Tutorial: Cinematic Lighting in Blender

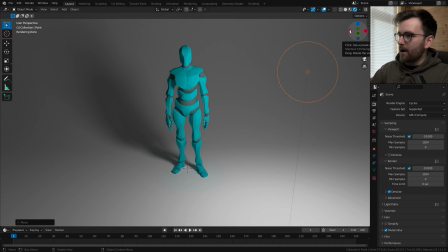Let's view this from the side by pressing this widget and minus X. Let's reset the position of the light by pressing Alt G.
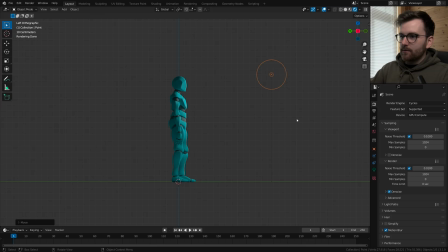And now let's try and move this so that it creates as much shadow as possible.
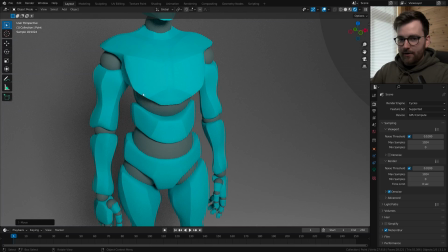And I want to see shadows here in the chest area. And I want to see shadows in the biceps area and the stomach.
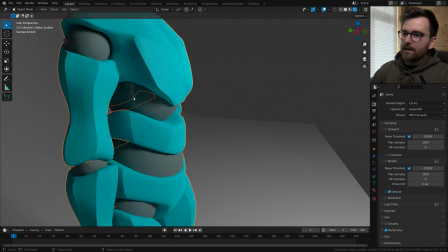By the way, I forgot about this. This model is a little bit weird that it has this fake sharpening.
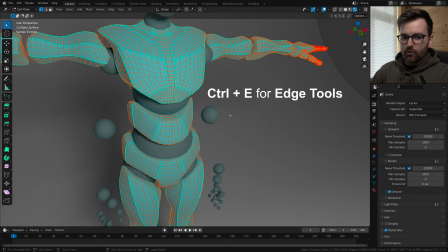So if you press Tab to go to edit mode, you can press Control E and clear sharp from vertices.
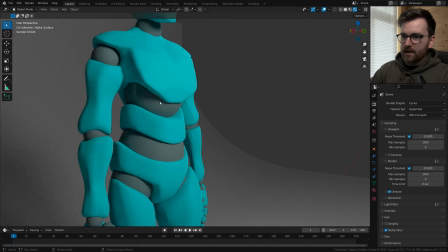So now it doesn't have any fake sharpness anymore, and we can start really focus on the geometry here.
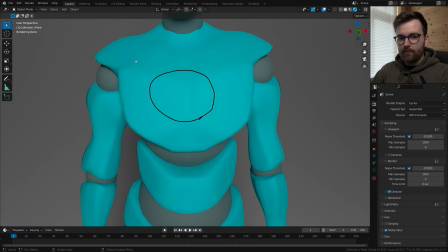So first of all, I think this part is way too flat. I can't really see what's happening on this chest.
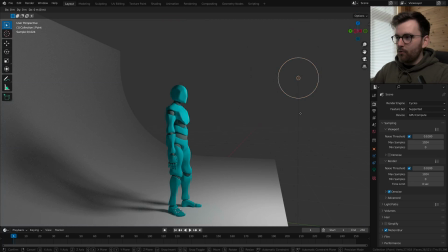But if we have the mindset that we are going to add shadows instead, let's try and move the light on the Y axis and a little bit on the Z axis.
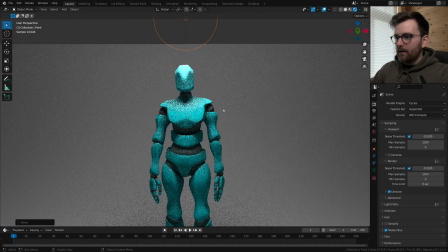And we're placing the light just above our character.
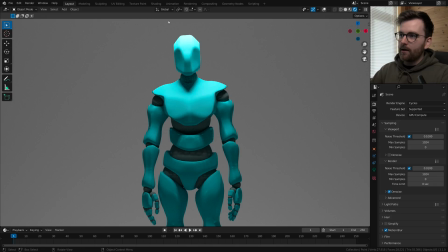it's much easier to see and understand the shape of this character when you have these shadows that are emphasizing the shape of the object.
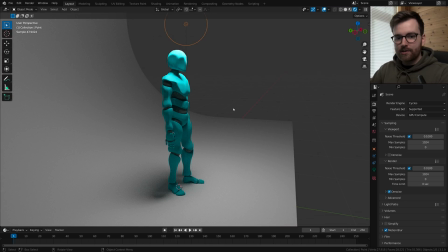So I want you to keep this in mind when you're adding lights to your scene. Don't try and illuminate your scene because it's too dark.
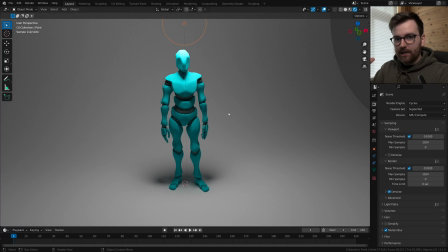Try and place the shadows strategically so you can emphasize the shapes of your object.
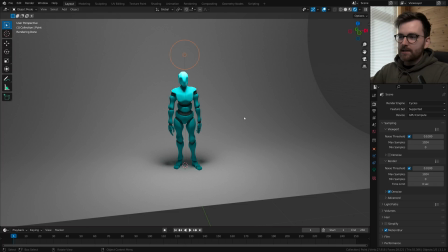Okay, so we're almost there. This is almost my favorite lighting setup.
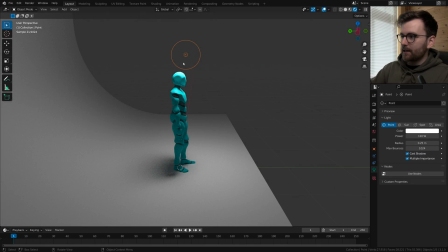Let's go to Object Data Properties and let's select the light and let's set the type of light to be an area light.
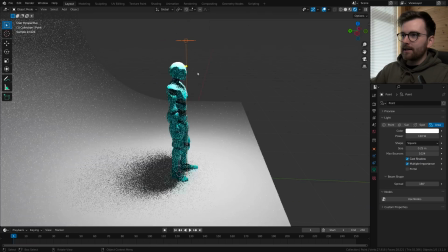And now you can see we get a really hard shadow, and that is because it's a smaller light. So you can right click and increase the light size.
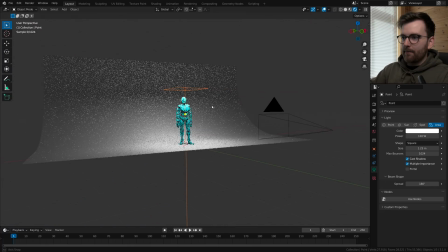Okay, so now instead of watching this in 3D and moving the camera all the way around all the time, I want to watch this from the camera perspective while I do the changes.
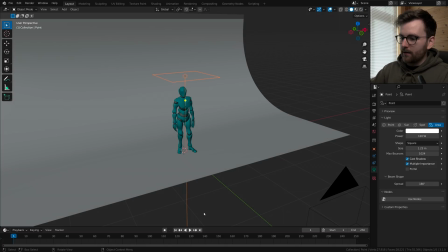So let's hold down Z and set this to solid view again. And let's right click on this line and set it to vertical split.
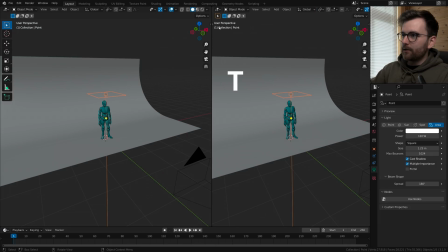And let's go here. And you can press T to get rid of this menu. And now let's press the camera icon.
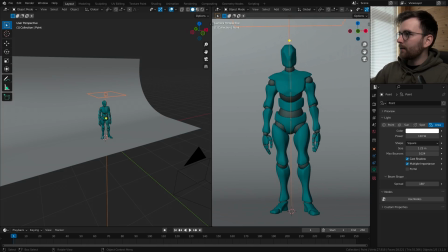And then you can zoom in and let's turn off the overlays, which is Alt Shift Z. And also, if you think this little button is annoying, you can go to the gizmos and turn off look at. So now let's set this to be the rendered view. Okay, so the scene is too bright.
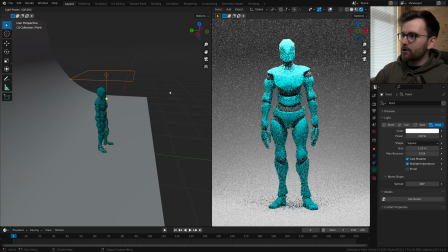Let's right click on the light and adjust the light power. Let's lower it a little bit.
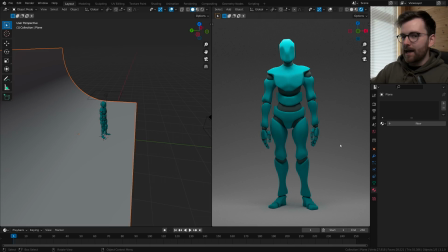Let's select the backdrop, select material properties, and let's add a new material, backdrop, and let's just lower the base color.
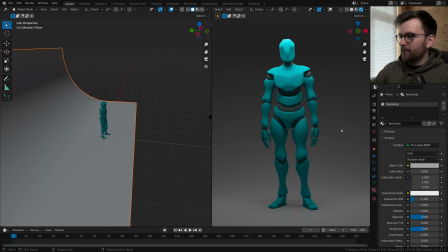So this doesn't really have anything to do with the lighting. I just like it. Okay, so I want to increase the contrast in our scene a little bit. So let's go to the world properties and let's set the strength to 0. So this basically turns off the light in our world.
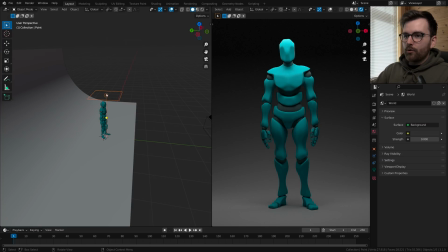So now let's go back to camera view. And now I want to show you something that is a problem with this area light.
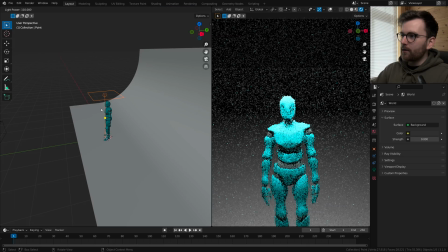Select the area light, right click and increase the power. You see this?
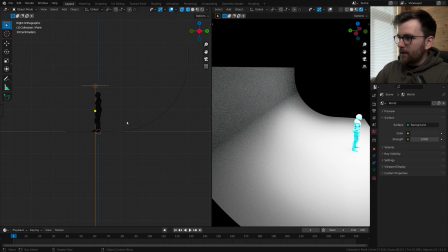There's this shadow, this line here at the side. It's because the area light is only emitting in 180 degrees. This is basically how the camera sees. It's going to see all the way up here. And this line is going to be here. So an easy way to fix this is to select this light and just rotate it. Let's turn on the brightness.
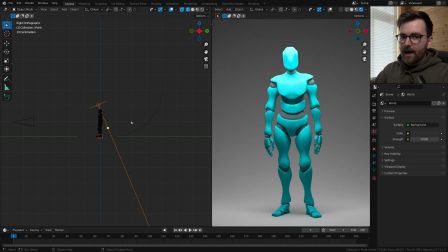But now the problem is that I think this is getting too flat again.
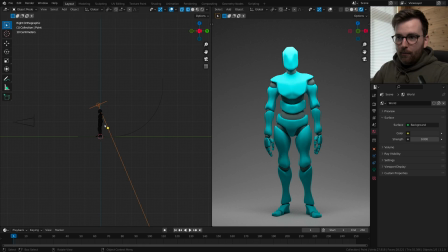So the lighting that I almost always end up with is to move it just behind.
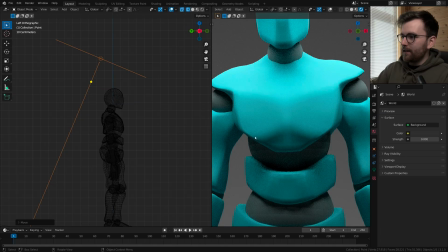So now you can see we're getting these really beautiful soft shadows on the chest, for example,
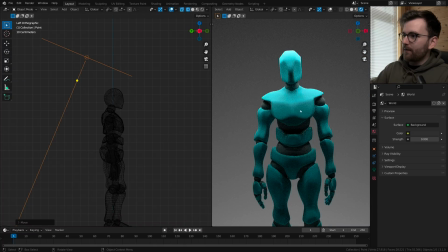and you can see the biceps are being more visible, and we get this really beautiful highlight on the shoulders,
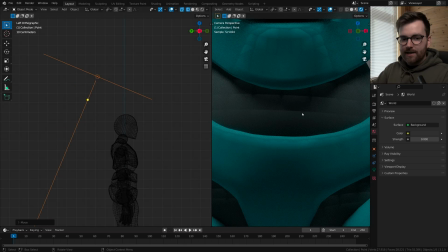and that's the look I really like. And you might notice there are some artifacts here on the stomach and here on the also stomach.
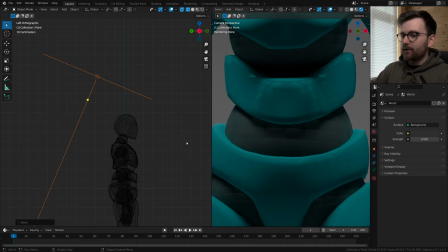I don't really know what this character is. To get rid of this, you can add a subdivision surface modifier.
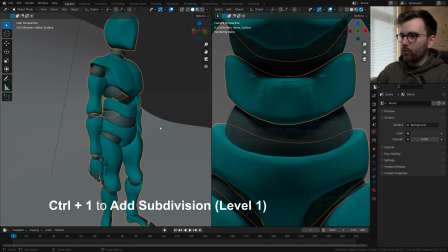So let's just select this geometry and press Ctrl 1. This automatically adds a subdivision surface modifier. And in the modifier properties, you can set it to render 1 and viewport 1 if you like.
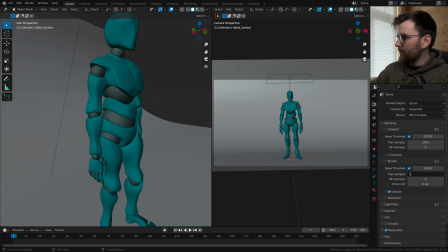So let's do a still render and see what it looks like. Render properties, I'm going to lower my amount of samples and I'll just do a still render.
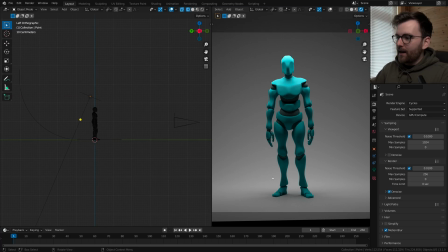Okay, nice. I think this is looking quite smooth. I really like this lighting setup, but I don't know why I'm liking it. And that's okay, you can like stuff and don't know why you like it.